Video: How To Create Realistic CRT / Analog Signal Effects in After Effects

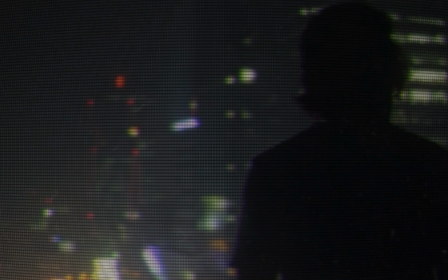(0:00)
Alright, so in this video,
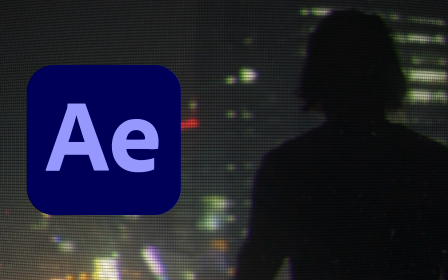(0:01)
I'm going to show you how I created this realistic CRT and analog signal effect entirely inside After Effects without any plugins.
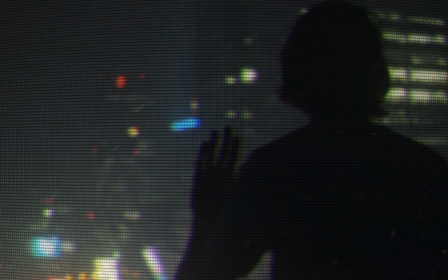(0:09)
We're going to build this effect from scratch using RGB separation,
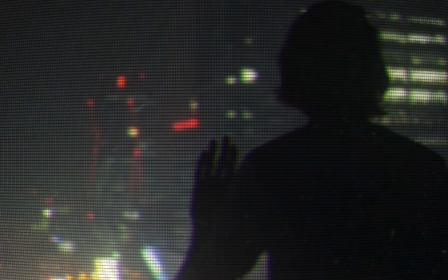(0:13)
scanlines, lens distortion, glow, and a few small details that really help sell the realism.
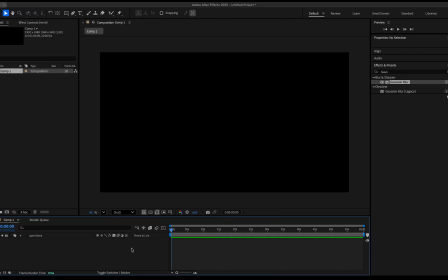(0:19)
So first, I'm bringing my footage into a new composition.
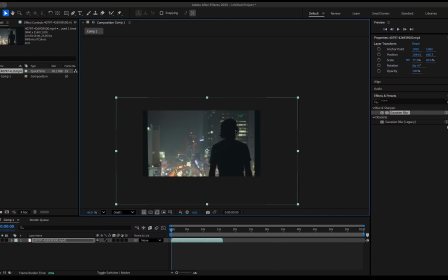(0:23)
One thing I'd recommend before even starting is using footage with strong contrast and lighting.
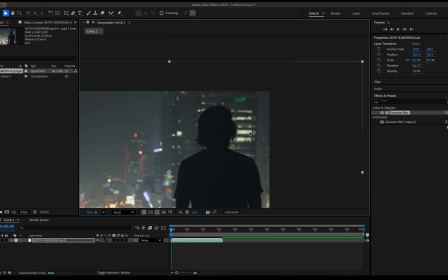(0:28)
CRT effects usually look best when there's bright highlights and darker shadows to work with.
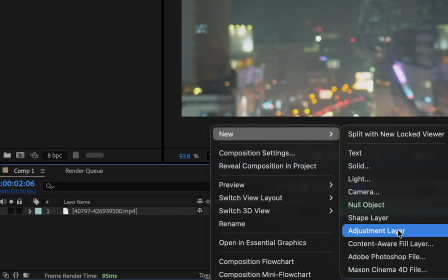(0:33)
First, I'm creating an adjustment layer for the screen texture and pixel structure.
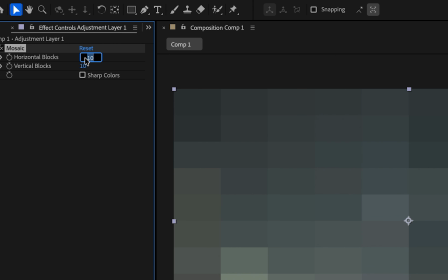(0:39)
I'm using the mosaic effect to slightly break up the image, setting the value to 350 for both the horizontal and vertical blocks.
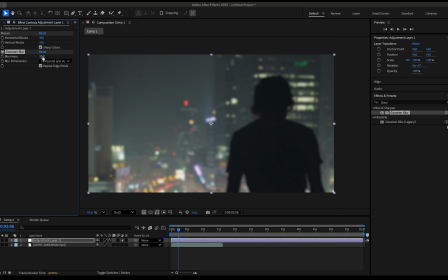(0:47)
I also like adding a subtle Gaussian blur here because perfectly sharp CRT effects actually feel less believable.
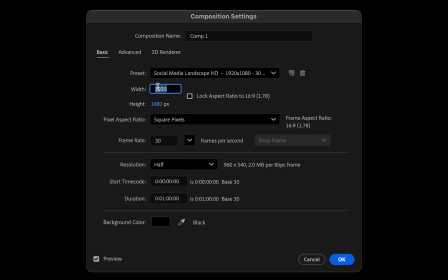(0:54)
Next, I'm going to edit the composition settings by changing the aspect ratio to 720 by 480 pixels and the frame rate to 20.
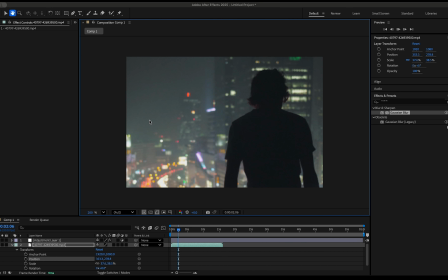(1:04)
After quickly readjusting the scale of the footage, I'm adding a grid effect to create the scan lines and pixel separation.
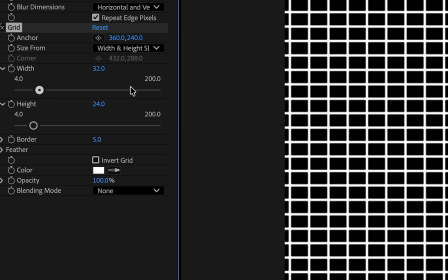(1:11)
I'm setting the size mode to width and height sliders, changing the blending mode to hard light,
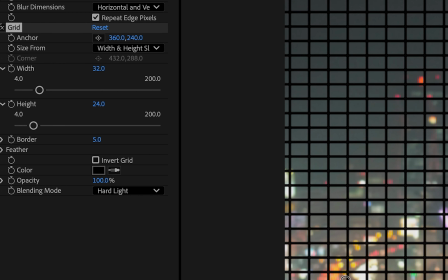(1:15)
and setting the grid color to black, so it blends naturally into the footage. For the actual line spacing, I'm using a width value of 2 and a height value of 4 to get those tighter horizontal scan lines,
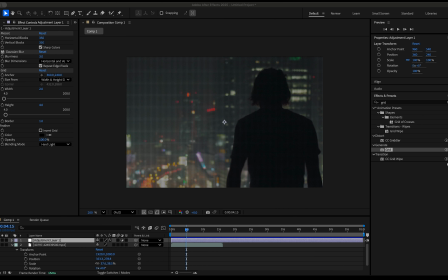(1:27)
then lowering the border size down to 1 so the effect stays subtle and doesn't overpower the image. After that, I'm using CC lens to curve the image slightly and create that rounded screen feel. This is one of those small details that subconsciously makes the effect feel way more authentic.
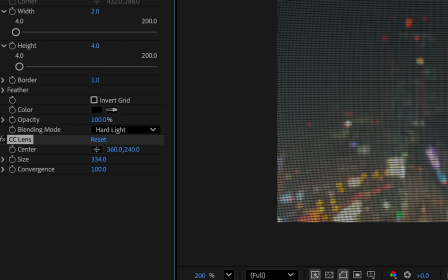(1:44)
Adjust the size to 334 and the convergence to -200.
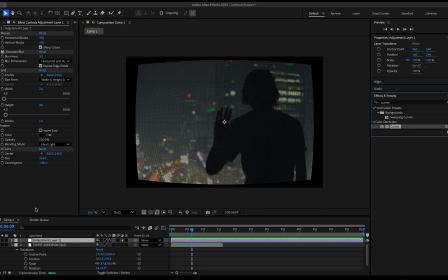(1:49)
Then I'm adding a curves effect to give it a slight contrast boost. I'm also adding a vignette to darken the corners a bit and help focus the image toward the center of the frame. Then I'm stacking a few glow effects to create phosphor bloom around the brighter parts of the image.
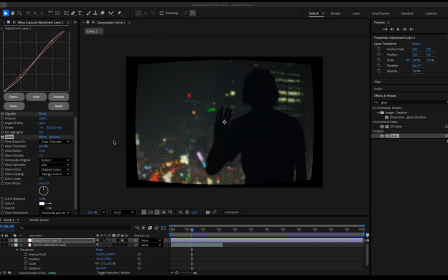(2:05)
This is honestly one of my favorite parts of the effect because it gives everything that dreamy analog softness instead of just looking like a filter slapped on top.
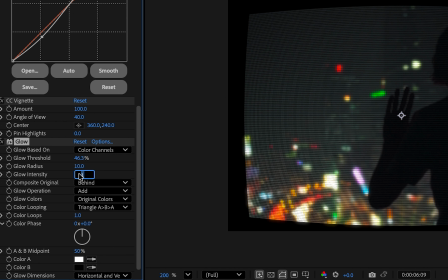(2:14)
First, set the glow threshold to 46.3 and the glow intensity to 0.3.
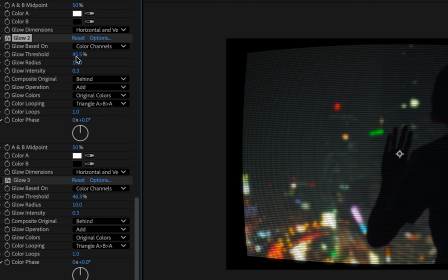(2:20)
Next, duplicate that effect twice and set the second threshold to 45.5 and the glow radius to 52, keeping the intensity the same. On the third glow effect, lower the threshold to 36.5, increase the radius to 221 and the intensity to 0.6.
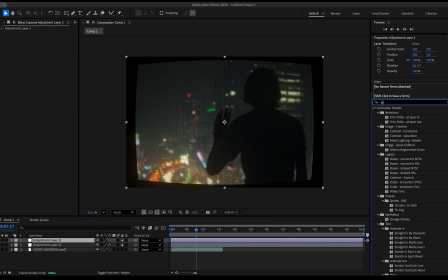(2:37)
To fix the edge distortion, I'm adding another adjustment layer with a transform effect to just scale everything back into frame.
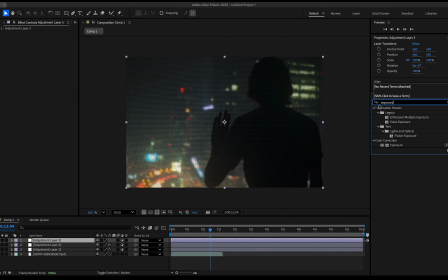(2:46)
On another adjustment layer, I'll add the exposure effect and Alt or Option click the stopwatch to input this expression. That will give the footage this realistic flicker effect. Next, apply the wave warp effect and change the height and width to 2.
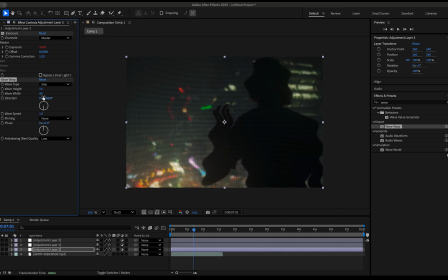(3:04)
You barely want the movement to be noticeable. A lot of people overdo this part, but real CRT distortion was usually subtle unless the signal was completely breaking.
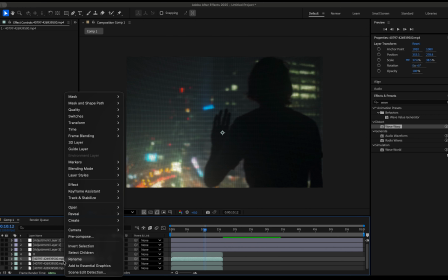(3:14)
Now I'm duplicating the footage 3 times and renaming the layers red, green, and blue. This step is optional, but I think it helps the CRT look really come together. For each layer, I'm isolating a single color channel using shift channels, then slightly offsetting each layer by a few pixels.
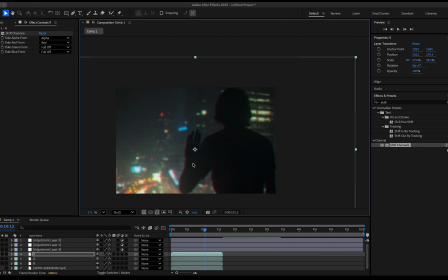(3:32)
You don't want to push this too far or it starts looking fake really fast. Small imperfections usually look way more realistic.
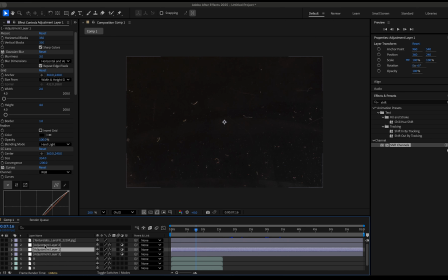(3:43)
For a final touch, I'm layering in this lens texture overlay to add some surface imperfections and extra bloom, copying the CC lens effect from earlier and pasting it onto this layer.
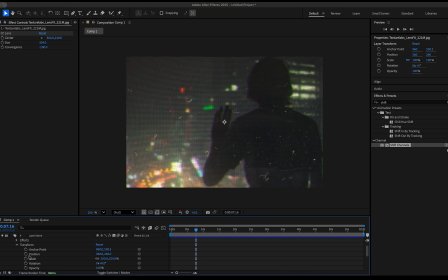(3:54)
Then, after turning the opacity down to around 10 to 15% and adding a final Gaussian blur of about 3 pixels, this is the finished product.